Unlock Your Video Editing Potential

Do you want to master editing videos for you or your clients and stand out from the rest by your unique style of editing? Well, me too. But as I'm in my journey of becoming a good video editor, I realized one thing: basics are the most important thing in video editing. Actually, they have very huge impact on your final effect.
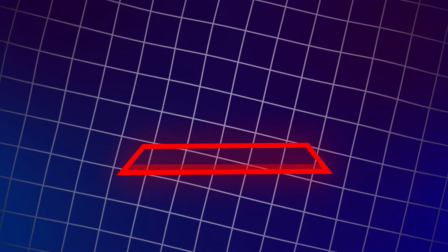19s
Most beginners try to edit like professionals, forgetting about fundamental aspects that can make their projects more professional just by changing a few things.
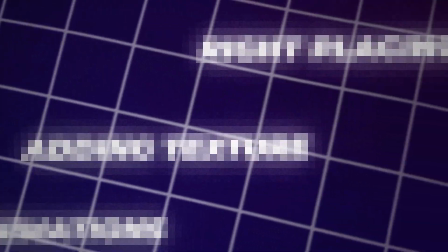27s
So in this video, I want to show you a few details that I haven't paid enough attention to earlier and still see many beginners don't either. So let's hop on Premiere Pro and After Effects. But wait, quick disclaimer. All of the things that I'm about to show you, you can implement no matter if you're using Premiere Pro, After Effects, DaVinci Resolve, Final Cut Pro, and so on and so forth.
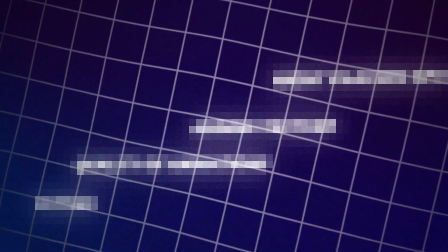45s
So let's begin. Number 1. Cutting.
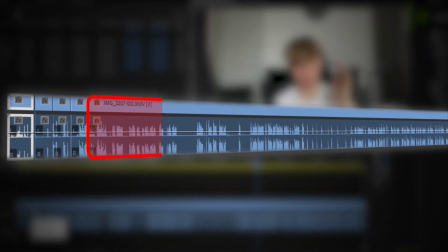49s
Cutting is pretty easy part of editing. Maybe a little bit boring, but cutting your footage is basis of the basics.
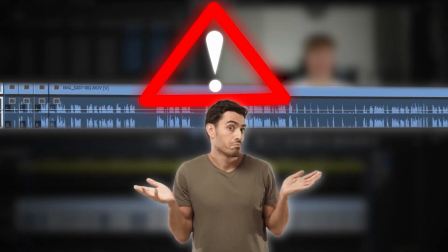55s
But many people don't realize how important this part is, and they don't put enough energy into making them good. But why should I spend so much time on cutting when I can spend it on visuals and VFX? This is such a waste of time!
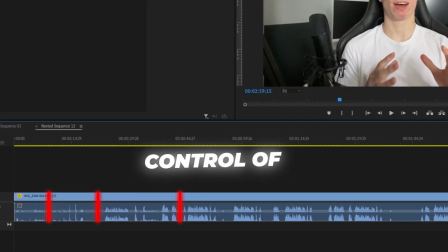66s
Not really. See, by cutting your footage, you have control of pacing your video and make it more engaging.
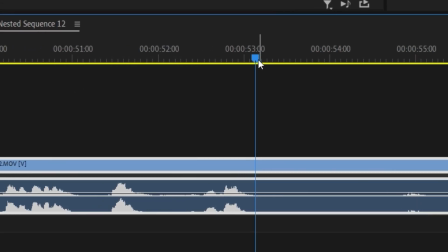71s
So next time you cut, make sure you move a few frames back and make it cut here, not here.
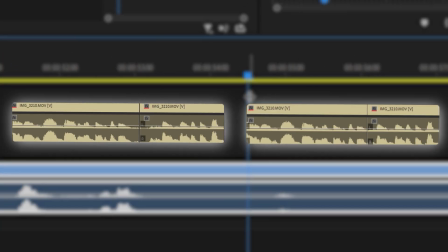77s
Or here. So let me show you the difference between two seemingly similar cuts.
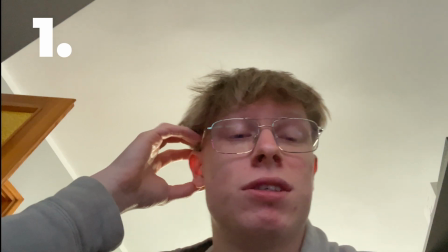83s Alright, so I'm gonna show you the difference between two different cuts. Alright, so I'm gonna show you the difference between two different cuts.
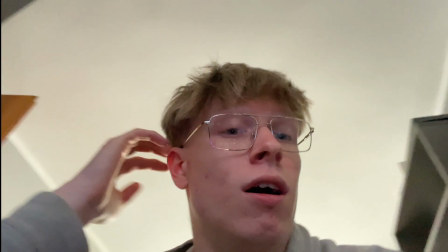92s
Obviously, you don't want to overcut your video and remove some spoken parts like this.
Alright, so I'm gonna show you the difference between two different cuts.
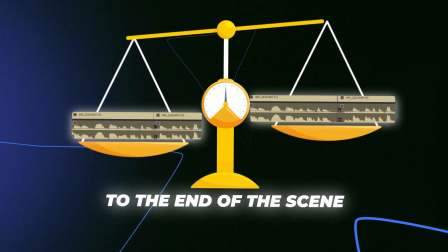101s
So you just need to balance it and make cuts as close as you can to the end of the scene. Additionally, you can use specific types of cuts.
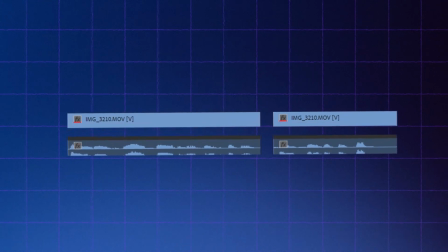107s
For example, J-cuts. J-cut is a type of cut when the audio of new scene is playing, but there is visual from the previous scene. It's called J-cut because it looks like letter J. By using J-cuts,
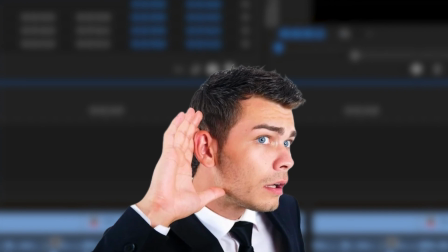116s
you can make your video more engaging because the viewer hears the next scene but they don't see it yet, so they are curious what will happen.
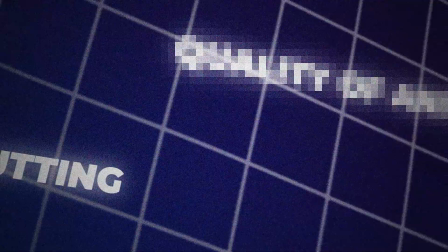123s
Number 2. Quality of animations.
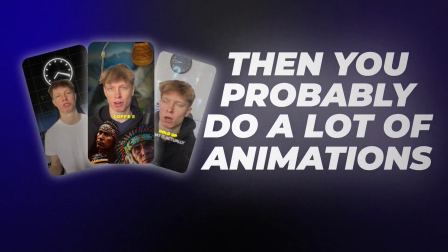126s
If you edit social media content, then you probably do a lot of animations, and here are some details that can help you spice your animations up.
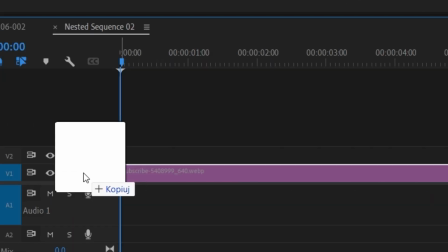132s
First of all, you need to know how keyframing works. So you have an object that you want to animate. You set your keyframe here, then you want to move it to the right.
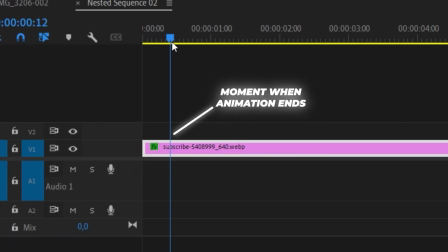139s
So you go to the moment when you want your animation to end, move your object and set ending keyframe.
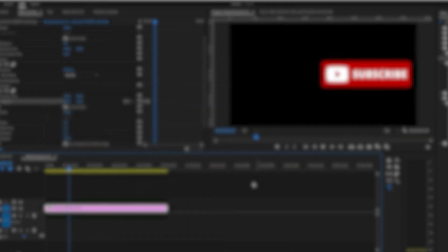144s
Now it looks something like this. But it doesn't look good at all. So if you play around with this graph, you can make your animation more natural and dynamic.
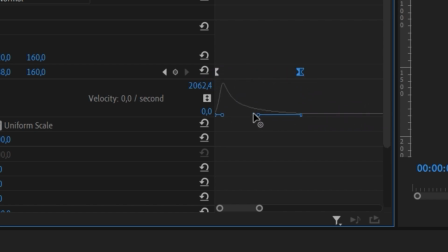152s
For example, let's drag it down and make a spike right here. And now let's see how it looks.
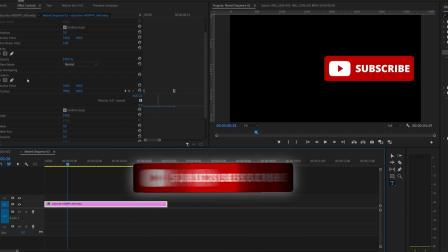158s
See, it's so much better. But we can make it even better by adding motion blur. In Premiere Pro, you need to use transfer effect and set shutter angle to 360.
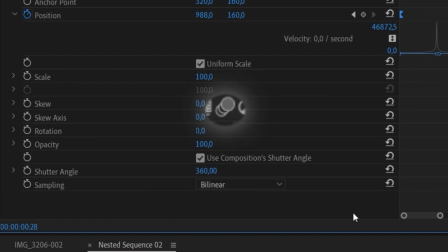166s
But in After Effects, you just need to enable this. Now we added motion blur to our animation and let's see how it looks.
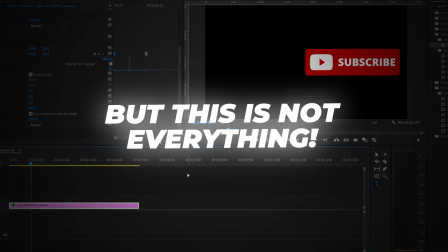173s
Yeah, that's a small detail, but it do its work. But this is not everything. To make it smooth and appealing, we want to add movement to the object.
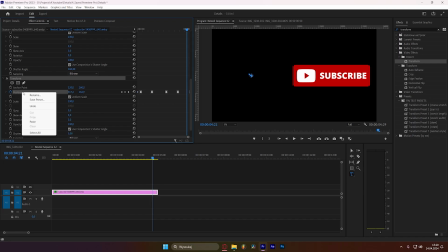180s
So in Premiere Pro, you have to keyframe the position like this and save it as a preset, so you can use it every time you want to add movement.
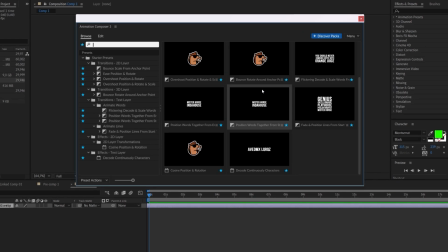187s
In After Effects, you can use Animation Composer, and here you have special preset for movement, and you just need to play around with these values and you're done.
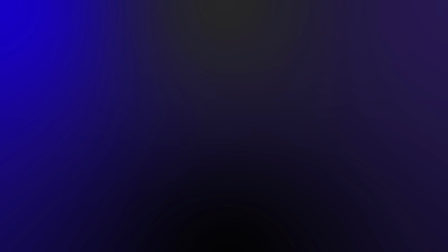194s
After everything we've done, here's the final effect. As you see, we took care of 3 small details and now our animation looks way better.
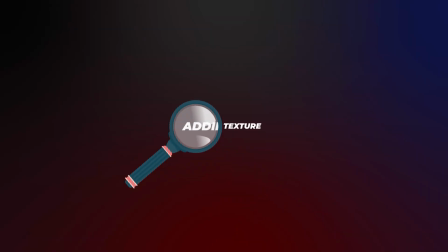204s
Number 3. Adding texture. Now this is very unnoticeable thing, but it makes your video more professional and appealing.
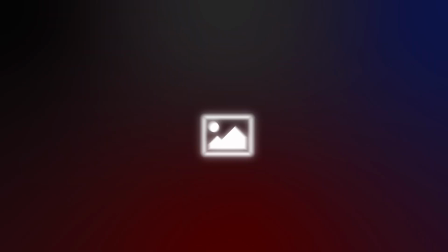211s
If you want to show some picture to your video or make some background, then you can add a few effects that will make it look good.
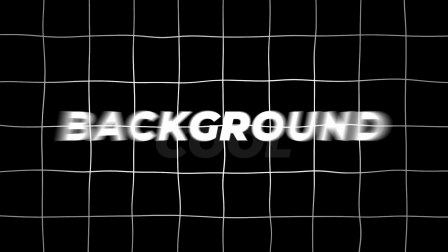217s
Let's make some cool background from scratch.
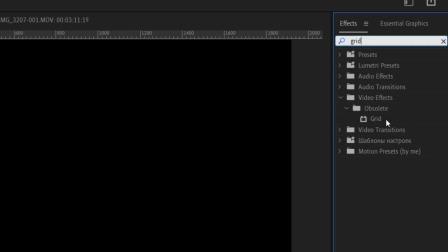219s
Create a new color mate, drag it into the timeline, double it, add a grid to the second one, set the shape of the grid, double first color mate again, move it to the top,
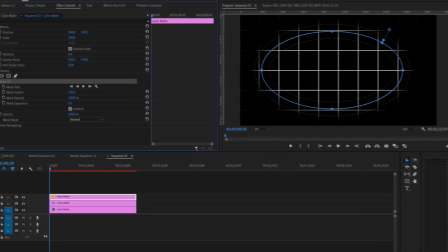227s
create a mask, increase the feather, decrease the opacity.
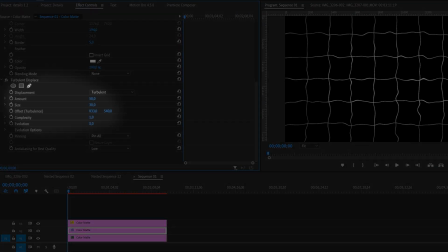230s
Now we made vignettes, add some turbulent displays, play around with these, keyframe evolution, and now we have simple good looking background. And we actually use only 2 effects. So as you see, you don't need to add a lot of effects to make it look good. Number 4. Audio. Here I want to talk about 2 details that are skipped by most beginners.